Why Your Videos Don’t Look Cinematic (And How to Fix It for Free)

So it's super easy, everyone can use it, and honestly just a few months ago I would have never even thought that I could make such a sequence, and now that's possible in a pretty short amount of time and without even having to learn a new app or so.
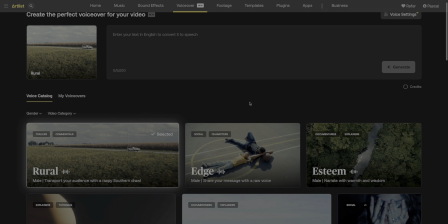8:16 And by the way, even the voiceover was made with Artlist's AI voiceover generator, which is also included in the subscription,
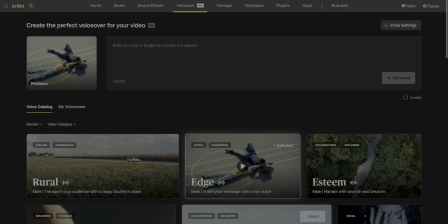8:23 so you can actually make short films only using the subscription, or if that's not what you want, it's also ideal for when traveling to a location isn't an option, your budget doesn't stretch that far, you're short on time, or you just want a different style for part of your video. What makes it even better is that Artlist constantly updates the generator with the latest models and styles to give you the best videos, and you don't have to go through the legal small print to see if you can use clips in your videos,
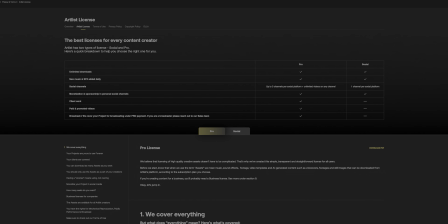8:50 because it's all covered by Artlist's license to use in all your video projects.
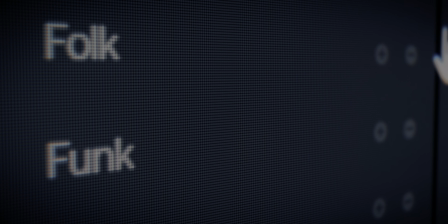8:54 And even that's not all, Artlist also features a massive library of music, sound effects,
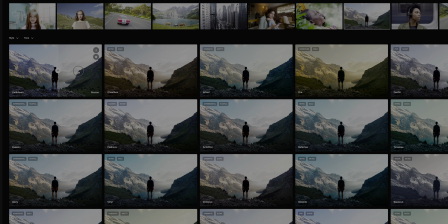8:59 stock footage, plugins, and even LUTs, which is huge if you want to spice up your videos. Artlist stock footage is actually my favorite because most of it is available in RAW and log codecs,
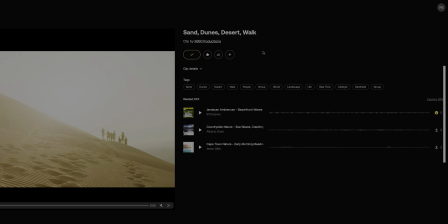9:10 what makes it easy to color match to my own shots, especially when I color grade in HDR. And because of all that, Artlist has become the must-have subscription for video creators and editors in my opinion, because this one subscription has pretty much all you need in one place.
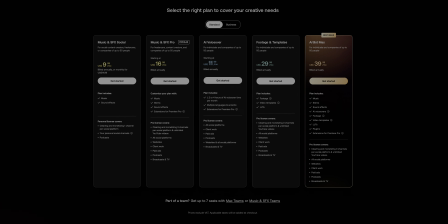9:25 And of course, you don't have to go with the max plan if you don't need all the features and want to save some money.
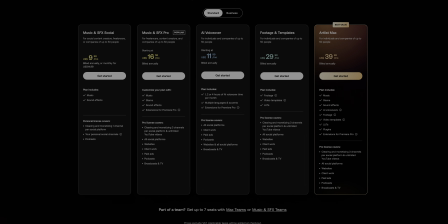9:31 Artlist has quite a few plans available, so you can choose whatever fits best. And if you need more in the future, you can upgrade at any time.
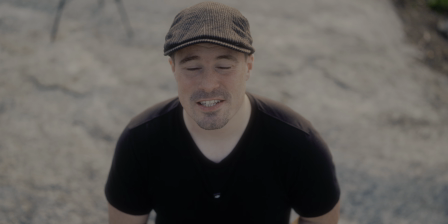9:39 So thanks again to Artlist for sponsoring this video.
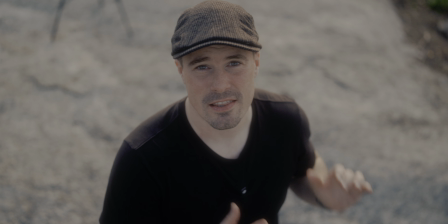9:41 It's truly an amazing platform, and I've created videos using their tools that I think I couldn't have done without it.
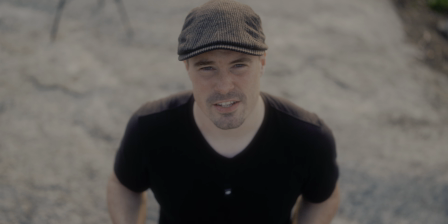9:48 So definitely check them out. Link is in the description. And as you can tell, our angle has changed a bit because that's what I want to talk about next, positioning and framing.
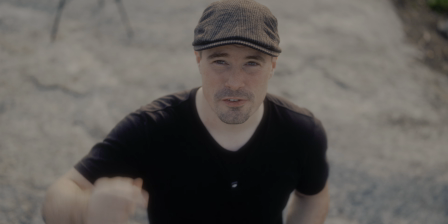9:57 Now what you can see right now, what I did was to film from the top, so I appear pretty small.
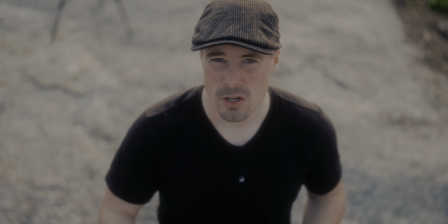10:02 It's usually not what you want. Now here it doesn't look particularly bad because it looks pretty intentional how I did it, but oftentimes when you're vlogging, for example,
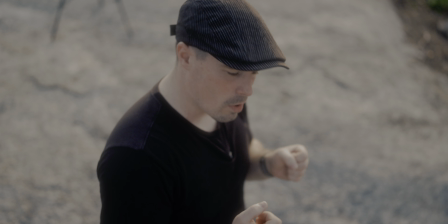10:11 and you just hold the camera slightly above your head, or you're walking around and film something that's smaller than you,
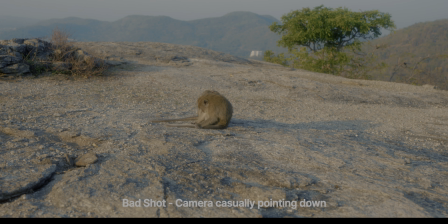10:17 then you film down, and that usually looks bad.
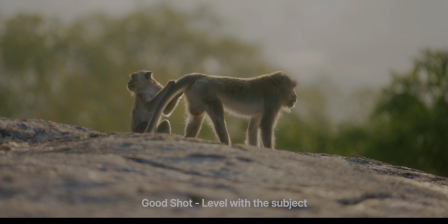10:21 And here, for example, it makes me look small, what could be good for storytelling if I want to make something appear smaller than it is,
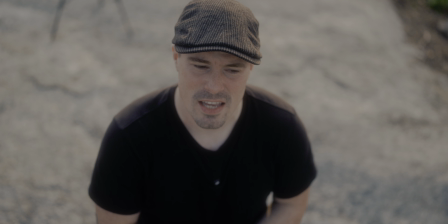10:29 which I usually don't have to do with myself because I'm only 1.68 m. I'm already small enough, and I don't want to emphasize that in my videos.
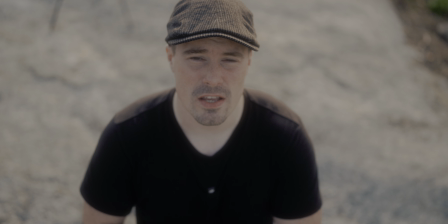10:37 Anyway, back to topic. What I wanted to tell you was that usually it's better to be level with your camera,
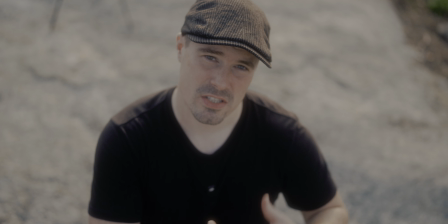10:43 with the subject, or below it, because that makes the subject look bigger. So let's do that now.
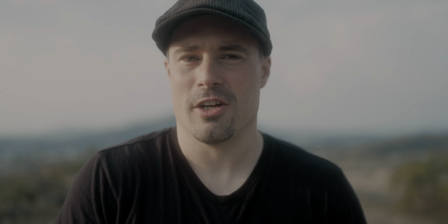10:48 So now we're about eye level, and as you can tell, it looks a lot more normal, like as if you would talk to another person.
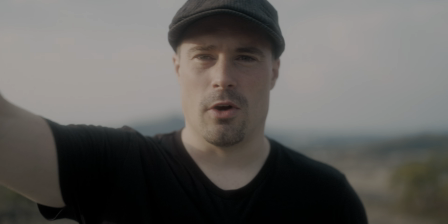10:54 So that's generally what you want to have. That's, for example, if you're vlogging, you don't want to hold the camera too high, you want to hold it around eye level.
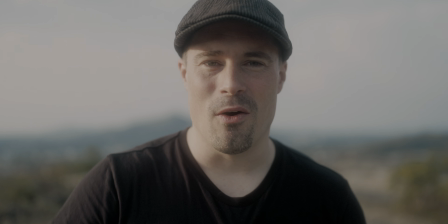11:02 So you should generally get used to going a bit lower with your camera, because that generally looks better.
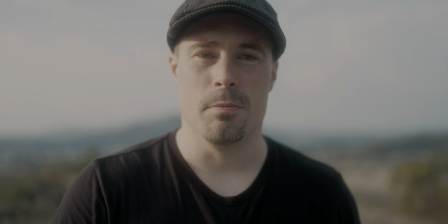11:06 But even angles where you're above yourself, like we did before in an extreme way, can look pretty good.
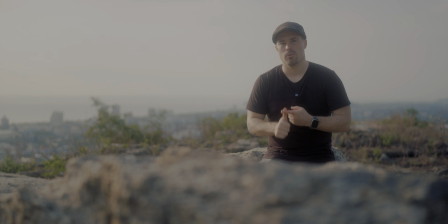11:12 So that's, in my opinion, the most important rule when you're starting out when it comes to composition. Just keep the camera either level to your subject or slightly below it, because most of the time it looks better. And also from a visual storytelling perspective, that's most of the time what you want, because you don't want to make your subject look small.
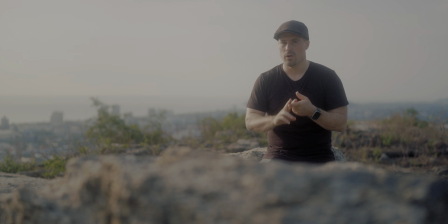11:29 And if you only stick to those two rules, at first that composition rule I just talked about, and also the light, like either using backlighting, what I'm essentially doing right now, or side lighting, you also get much better looking footage. But of course there's more to it when it comes to composition.
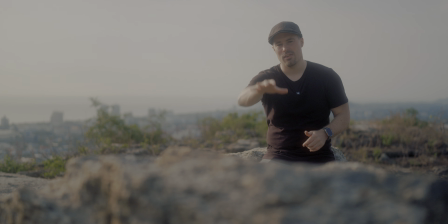11:45 Especially what you're seeing right now is that I'm using a foreground object here, that stone, and that gives the shot also more depth. So depth can come from light, and definitely does. That's the most important factor, but it can also come from composition, simply by being aware of your foreground, your midground, and the background.
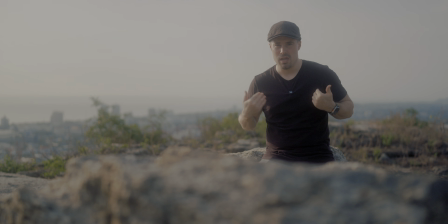12:05 So foreground here is the stone again, midground is me, and the background is here the sky and the skyline behind me.